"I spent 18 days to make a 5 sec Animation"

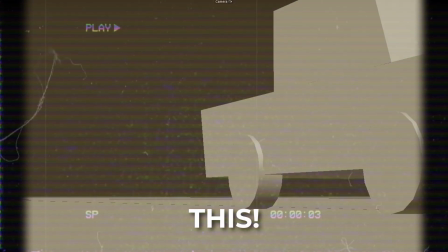Here's how I transformed this simple boring scene into something amazing like this. So Punisher, no not this one,
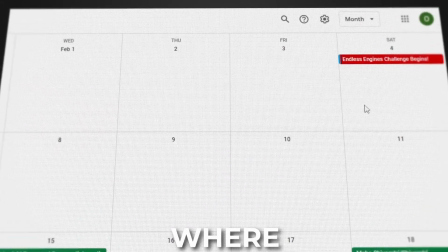this guy from the Corridor crew held a challenge on 4th of February where you have to create something cool from this base template scene.
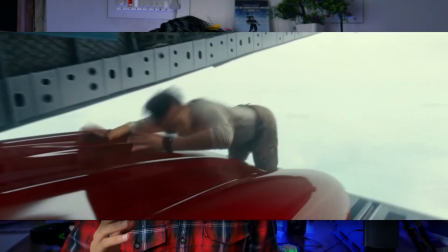The rules are very strict and if you miss any of them, you're out. So am I going to make it into the top 100? Stick around to find out. The first step of creation is the idea.
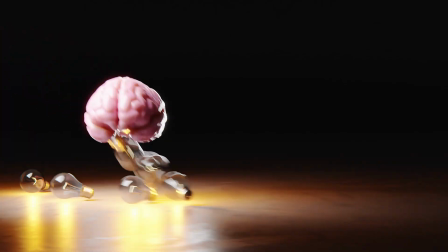I did not rush to start the project and allowed my mind to come up with as many ideas as I could.
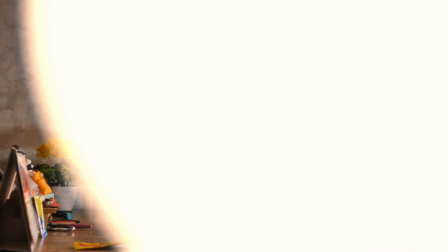Once I had a few ideas, I decided to pick one of them and started working on that. So my idea was to create a Batmobile that is being chased by cops,
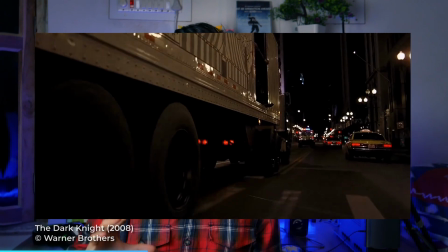then it transformed itself into a bike to go through under a truck to get away from the cops.
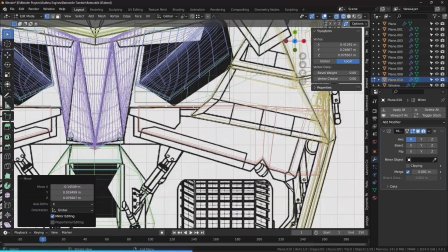I spent around 20 hours creating the Batmobile and the Batpod from scratch and it turned out amazing. Wow. But then another idea just hit me.
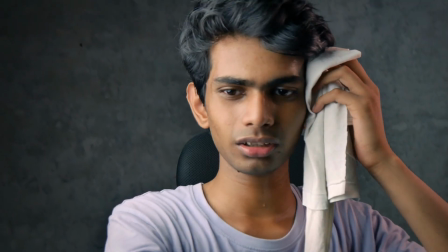So the idea was of a paperboat that a kid was playing with in a puddle. At this moment I was really confused about which one of these two ideas I should work on.
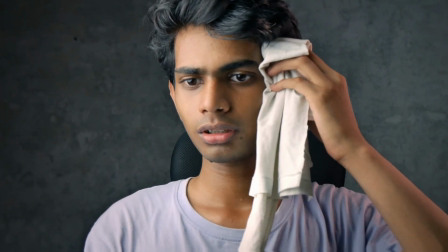So I flipped a coin. And guess what? What? No, you have to guess. It was the paperboat. Now that we have our idea, we need some reference images to work with.
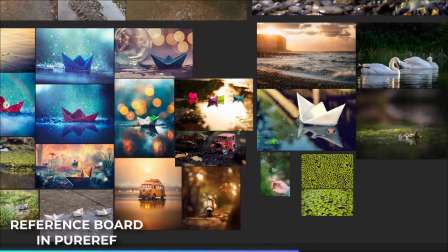I use PureWeb, which is an amazing free software where you can place multiple images at one place while you're working.
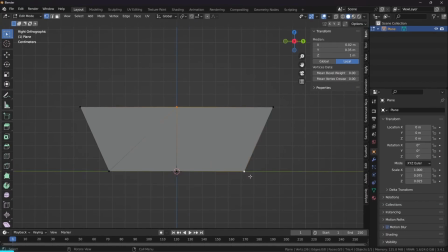The paperboat was really simple to model.
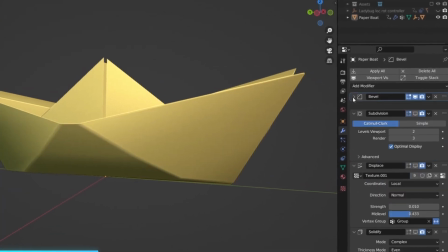I just used a plane to model it, then I used a bevel modifier to bevel out the edges, a subdivision surface modifier to give it more subdivisions and make it smooth,
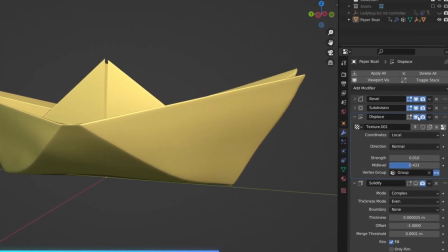a displacement modifier after that so that the paperboat is not very uniform and has some randomness.
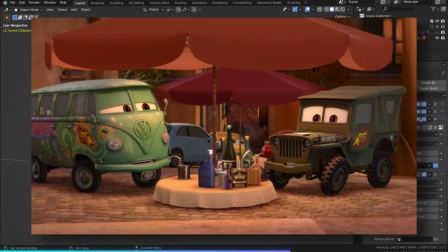It's organic, man!
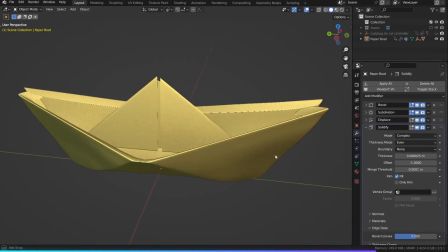At the end, I also have added a solidify modifier with a really low amount of thickness, cause papers do have some amount of thickness, right?
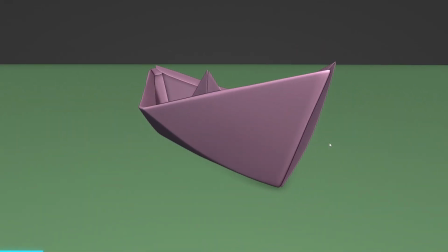Now I wanted to put the paperboat into the template file, but the thing is that our vehicle is pretty big,
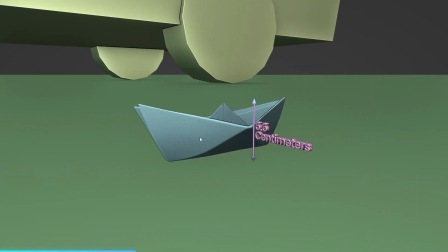around 3 meters high, but our paperboat is really small, around 6 centimeters tall.
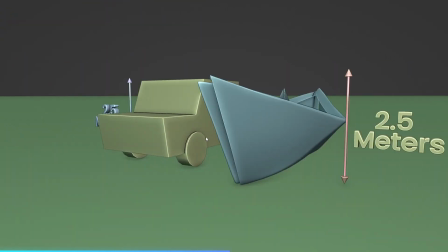I could just scale the paperboat up so it's about the height of the vehicle, but there's a problem with it.
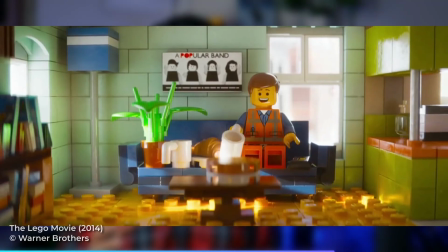Let me explain. Have a look at this image and think about what is the main reason this scene looks like a miniature. If you said shallow depth of field, then you're right.
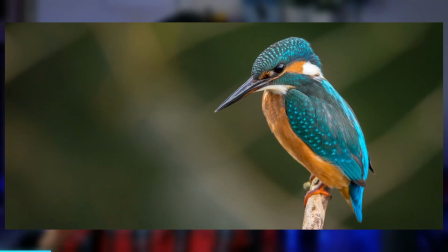For those of you who don't know, shallow depth of field refers to when only a small portion of the image is in focus due to being shot with a smaller aperture.
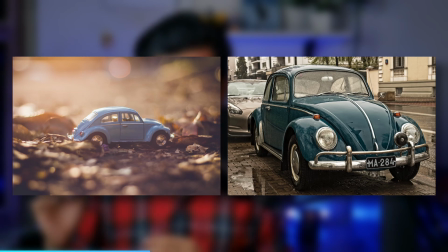The smaller the object, the shallower the depth of field will be. And it makes everything look like miniature.
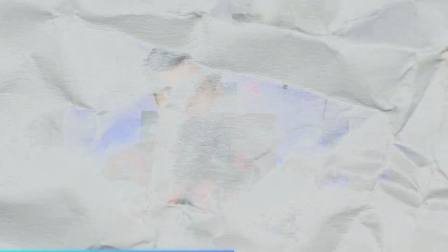Now in Blender, the depth of field works correctly when objects are built to real-world scale.
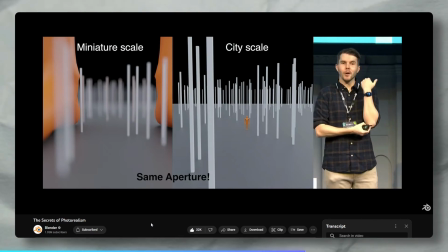When people say, why do you talk about modeling things in real-world scale? This is why.
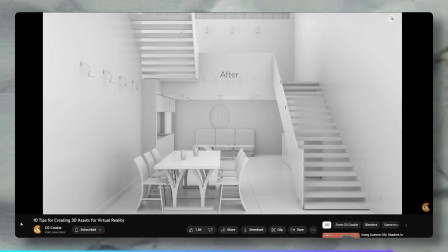It's not only about depth of field. When you keep the objects to real-world scale, the whole composition of the scene feels a lot more believable.
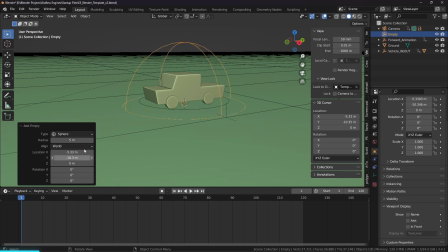So at frame number 1, I added an empty at the place of the car controller, then parented the car controller and the camera to that empty that I just added.
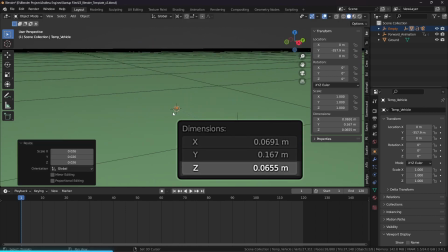I then scaled down the empty to scale everything down with it. I also have a human model in the background to get a sense of scale. Don't ask me why I have that box on him. But there's a problem. Our car is super fast and there's no way our paperboat can go that fast. So I followed along this video on how to change the speed of the car. But you might be thinking that I'm modifying the scale, the speed of the vehicle and all that. Will it be even accepted? The answer is... I don't know.
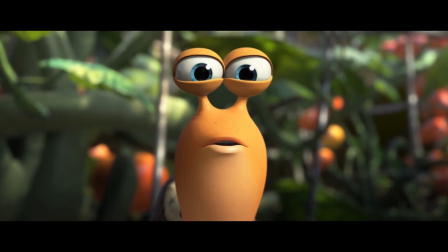Take a chance and risk it all, or play it safe and suffer defeat.
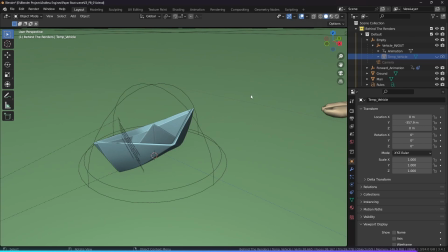Next, I imported the paperboat into the template file and parented it to the car controller.
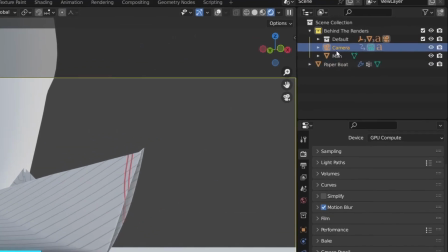Then to enable depth of field is as easy as selecting the camera, then enabling depth of field in the camera properties.
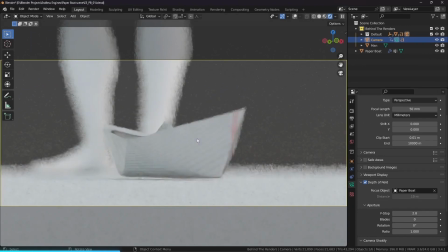You can also select an object for the camera to focus on.
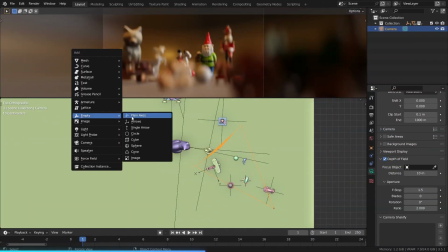For now, I've just selected our paperboat as the focus object, but for the final render, I added an empty and used that for the focus object.